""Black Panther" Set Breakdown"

Guys, last night we introduced you to Hannah Beachler, the production designer for Black Panther, who lives right here in New Orleans. And tonight, Hannah is breaking down one of her production designs from the film. So we're gonna take a look at one of your favorite scenes.
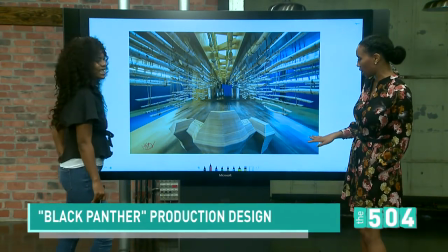(0:12)
And thanks again for hanging out with us. It's such an honor. What happens in this scene? This is the scene where you see the Queen Mother and the Princess and Nakia and Ross Everett come to M'Baku to try to get.
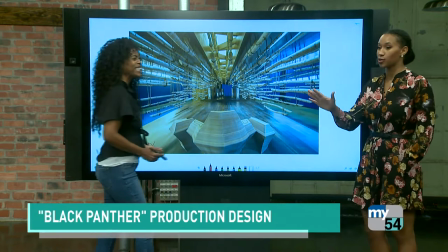(0:28)
Am I spoiler alert? You know what? Let's just say that this is a spoiler alert so you can make it make sense. Spoiler alert.
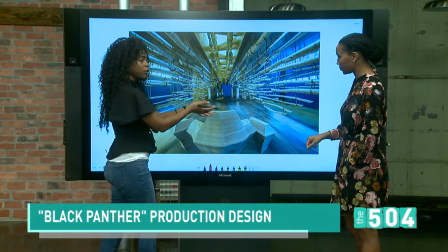(0:33)
So turn off the TV if you don't want to know what happens, because otherwise this is not going to make sense. And they offer him the heart-shaped herb because they think T'Challa is dead at this point.
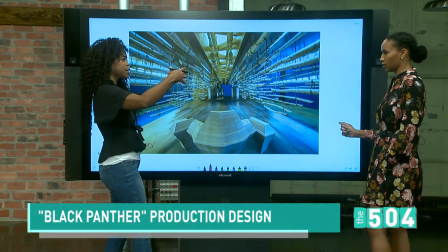(0:41)
So they come into his throne room for the first time, and it's in the trailer. You sort of see the lights come up in the mountains behind the, he's the leader of the Jabari. So he lives in the mountains. And that's the tribe that kind of broke off from the other three.
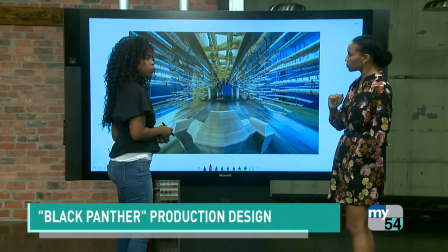(0:54)
Exactly. Okay. And you see him in the beginning at the challenge pool. Mm-hmm. That's in M'Baku. And they're in Gorilla City.
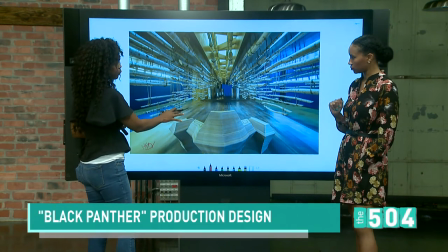(1:00)
And so this is his throne room. Mm-hmm. This was built in Atlanta on stage. And I'm gonna do some couple technical things and we'll get into more other things real quickly.
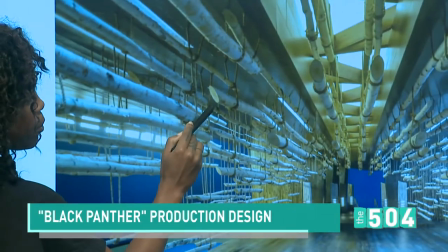(1:12)
Mm-hmm. But you have actual birch logs. These logs are probably, here you see these logs, are probably about 8 feet long.
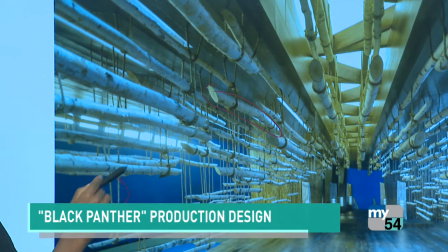(1:19)
There's 300 of them suspended from hemp rope. And the rope comes up here into the ceiling, and it's all suspended on pulleys.
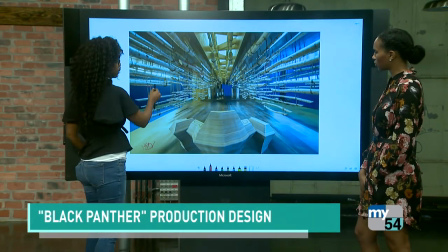(1:28)
Cool. So we can move the rope up and down individually of all 300 of these. Oh, wow. Each one of these is then sharpened down to a point, if you see.
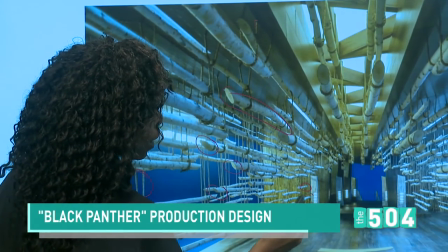(1:37)
So when you walk in, you have what appears to be like a spear-like point at you.
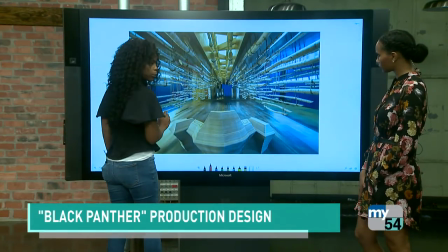(1:43)
Okay. And there's a reason for that. This is his throne chair. Mm-hmm. Now, what we say about this chair is we grew it.
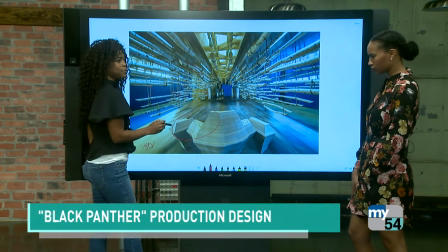(1:51)
And when we grow something, it's basically 3D printed. Oh.
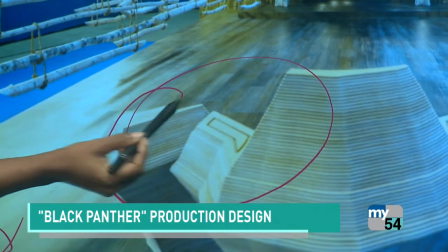(1:55)
And it took about maybe 2 weeks to grow this. So this would be thousands of slices of wood.
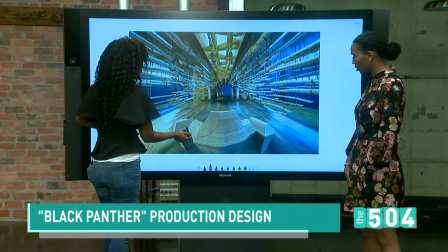(2:04)
Wow. Right here. So it took a long time to grow. And our set decorator, Jay Hart, is responsible for this fabulous chair.
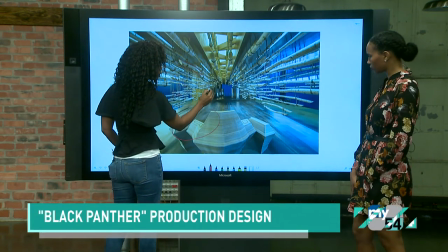(2:13)
Mm-hmm. These lights are made out of logs. And then it's sliced, and we have a light in the middle of them.
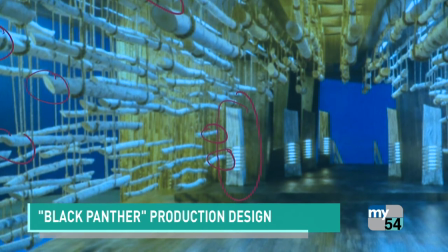(2:20)
Oh, so these are beautiful. Also logs. So our sort of reference and our inspiration for the Jabari was taken from an African tribe
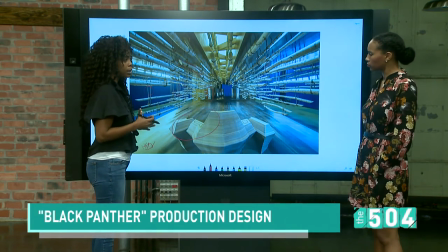(2:28)
called the Dogon, which you will find in Mali. Mm-hmm. And they are master craftsmen at wood. Ah. And so since the Jabari don't mess with vibranium, their wood acts as their vibranium.
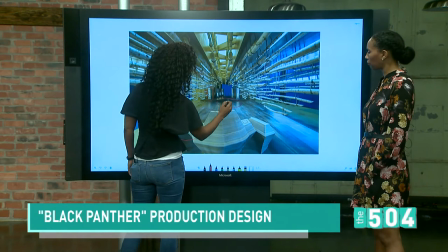(2:41)
Oh. If you look a little bit down in here and down in here, the wood is burnt.
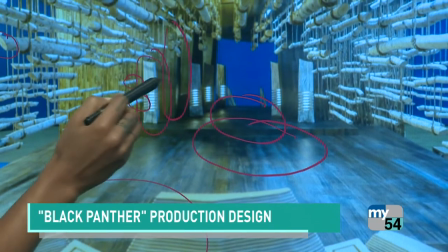(2:47)
Also, the wood is burnt here, so it's gradient on this back wall of how we burn it. We burn it by hand.
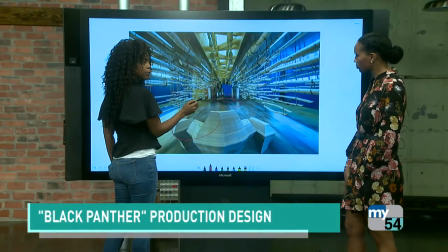(2:53)
And what that signifies is when that wood is burnt in the Jabari land, it becomes as strong as vibranium.
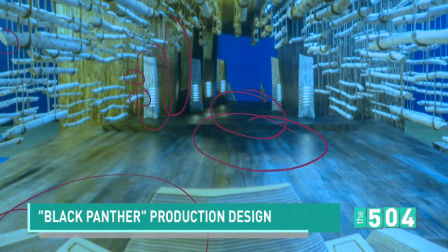(3:01)
So in order, and down here, his throne is burnt.
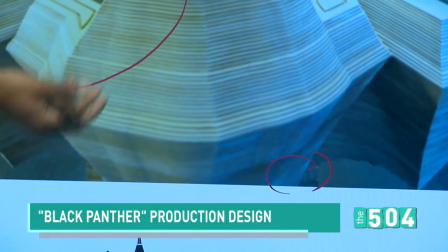(3:04)
So if you get a big wide shot of it, you'll see that his throne's burnt part way up, and we have a lot of burns here.
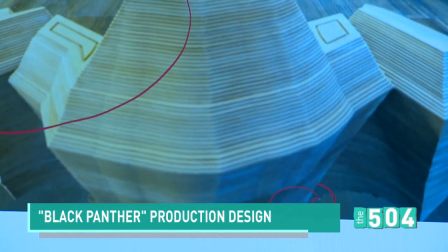(3:10)
The birch grows in cold weather, and they're in the mountains, they're in the cold.
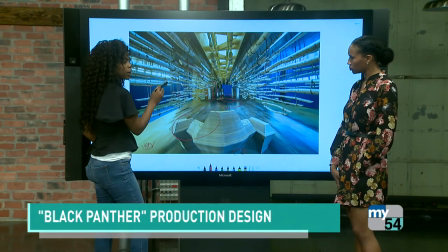(3:15)
Mm-hmm. So you will find birch in Northern America, Alaska, more colder temperatures. It's a paper-like bark, and way, way back when, Native Americans would offer birch to European settlers that were coming as a form of trust.
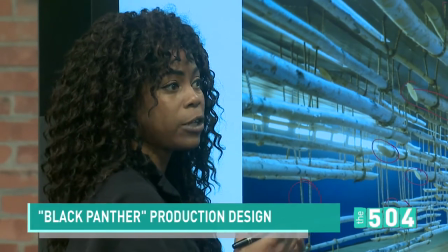(3:34)
Birch signifies wisdom and ancient history and ancient wisdom. So we wanted that to be part of the Jabari,
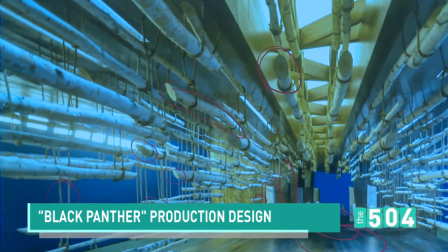(3:41)
and the reason we sharpened these down like that is because he is not offering his ancient wisdom to anybody that comes.
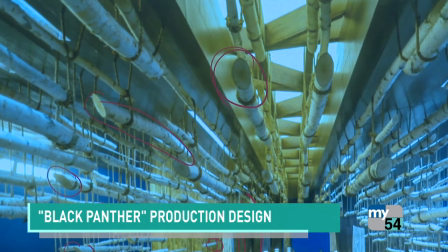(3:49)
It's sort of an intimidation factor. Wow. In that. So let's see what else.
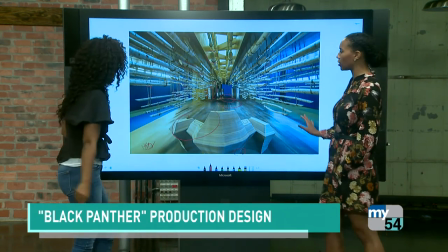(3:55)
There's so much thought that goes into this. Is there a point when you get to and you go, okay, I'm done.
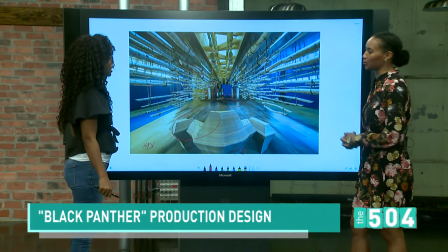(4:00)
It's perfect. That's how I want it to look in the movie, or does it never feel complete? It never feels complete. Yeah, there's always more that you can do.
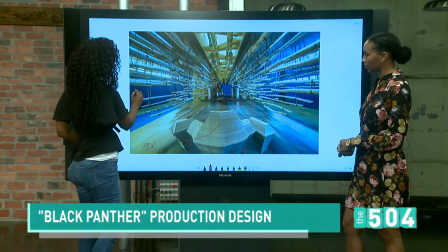(4:05)
Out here, this is your blue screen.